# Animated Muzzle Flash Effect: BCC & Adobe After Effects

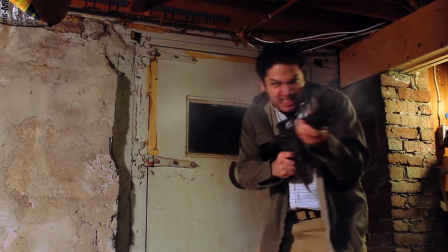In this tutorial, I'll show you how to create realistic muzzle flashes using BCC filters in Adobe After Effects.
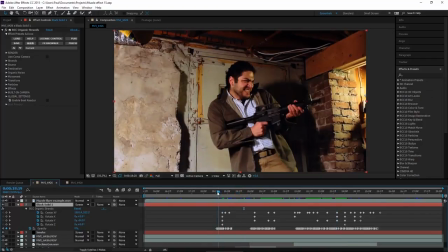Hey, here I am in After Effects, and this is the finished result. I've got the rendered video on top of my timeline here.
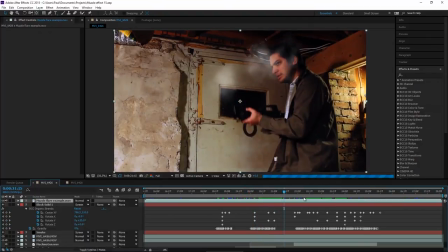So let's take a look at that rendered result one more time.
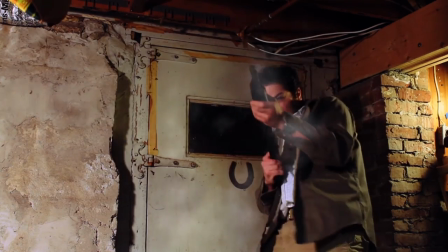Okay, so as you can see, I'm letting out a lot of aggression in this warehouse here. And don't worry, no one was harmed in the making of this tutorial.
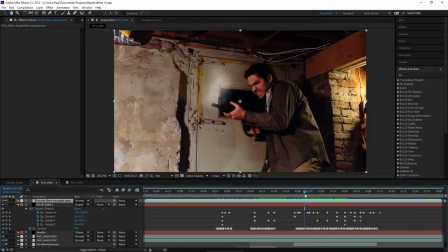But basically, it's just an excuse to show you how to create a muzzle flash and some smoke using filters. And one of the advantages to using filters is that if your gun is changing its angle constantly, as it is here, the filter makes it very easy to change the angle of the flare.
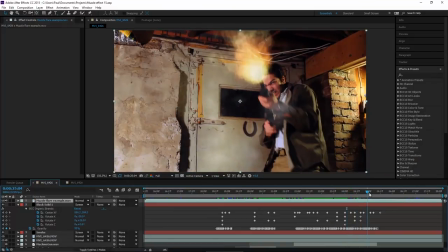Also, the smoke, you can do some customized things, such as like blowing it out like that.
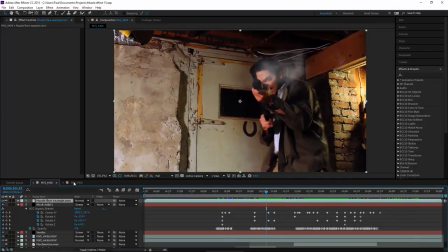Okay, so let me show you how this is done. So relatively new comp here.
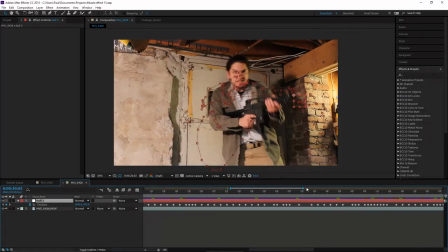I did already motion track the muzzle on the gun here. No trick to that, you know, just use whatever motion tracking software you are comfortable with. Mocha is a very good one, works very well.
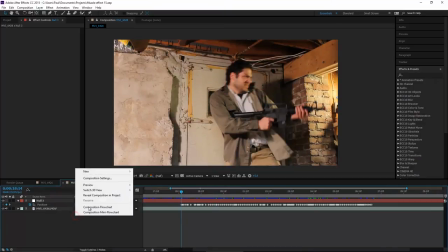So moving on from that point, we're going to create a new solid and gonna call this solid flare.
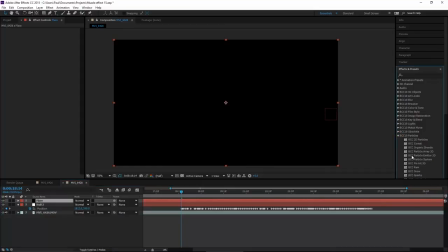Color doesn't matter. And go into the particles group, BCC 10 particles, and apply BCC organic strands to that solid.
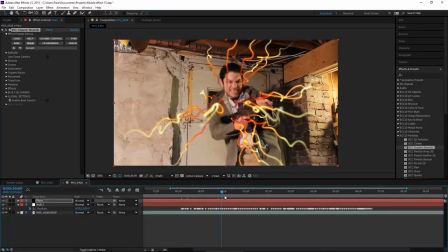So this creates a bunch of fun wiggly lines. It's a very unique filter, one of my favorites. So we're going to make this look like a muzzle flash. So let's solo this track for now, and let's make some changes to it.
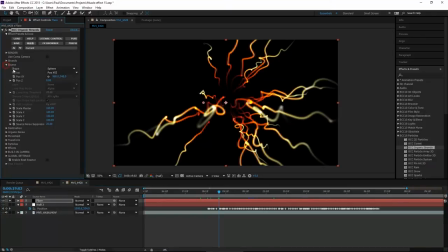So first, let's go into the source group, change the shape from sphere to point. So that just makes everything come from a single point, looks better for a muzzle flash.
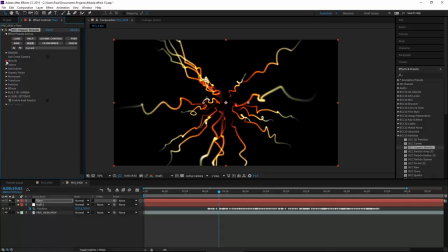Now let's do some changes in the strands group right here. Going to increase the count to about 50 or so.
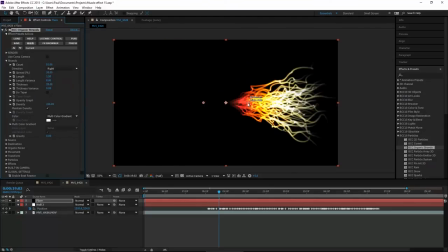And let's change the direction to right. This gives us a better profile of what's happening to these strands. Okay, the spread is a little bit much for this gun, so bring that down. Brings all the strands together. 20 is good. The length, again, they're a little bit long, maybe just 1.1.
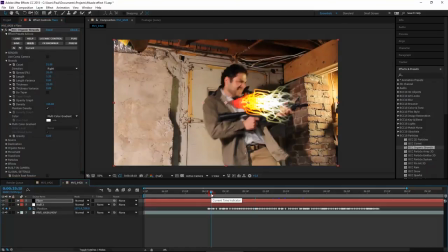We want the flare to be about the size of the gun. Maybe a little smaller is okay, but that's a good rule of thumb.
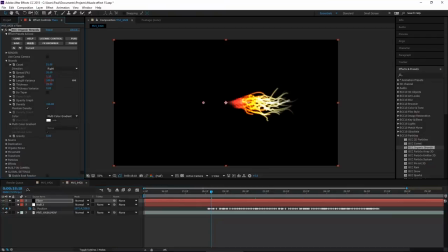So that's a good length. Length variance, I'm going to increase to 100. This gives us more variety in the look. The thickness, I'm also going to increase to about 50. Kind of get rid of the particle look of the strands, give them more of a solid appearance.
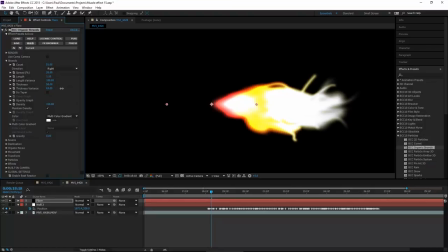And thickness variance as well, bring that up to about 60, just to vary it a little bit more.
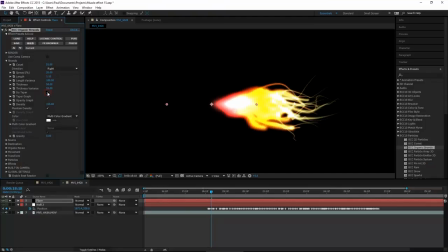Taper, we may or may not use, but this is what taper does. It makes sure each strand comes to a fine point at the end, and you can customize that shape here in this graph.
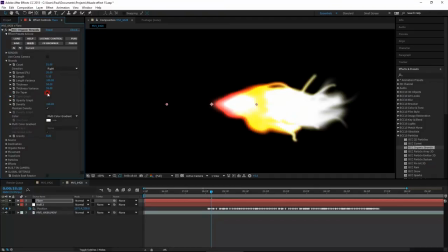I'm not going to use it just yet. We'll only use it if I think we need to at the end. Okay, now let's change the opacity graph. So we don't want the strands to start fully transparent down here.
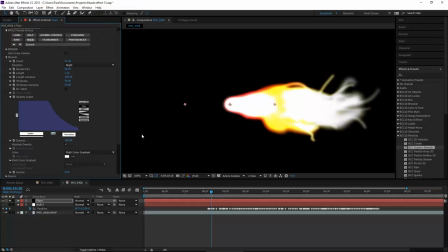We want them to start fully opaque and then become transparent. And we can increase the amount of time they're semi-transparent there. Looks good. Okay, now let's change the colors. Now there's a lot you can do here.
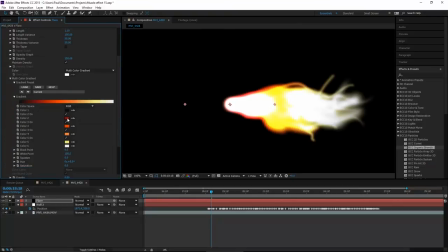You have a whole color band to work with. You can change each swatch individually, or you can load a preset.
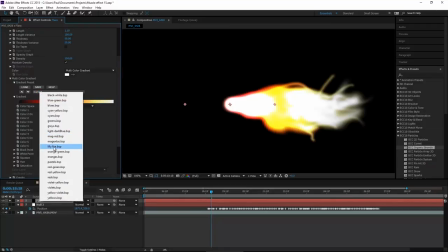I actually made this preset for the tutorial, My Fire.
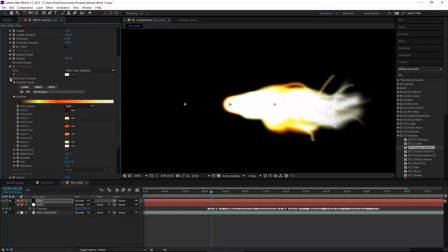It's a good quick fire effect, especially for something like a flare that's only on very briefly. And now let's move on from the strands group. So we're done here for now. Okay, now let's go into the organic noise. So the movement that the strands are doing is all controlled in this group, organic noise.
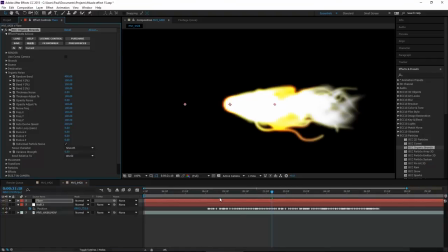First, let's increase the auto evolve speed to like 200. This will guarantee that the flare looks quite different every time we see it.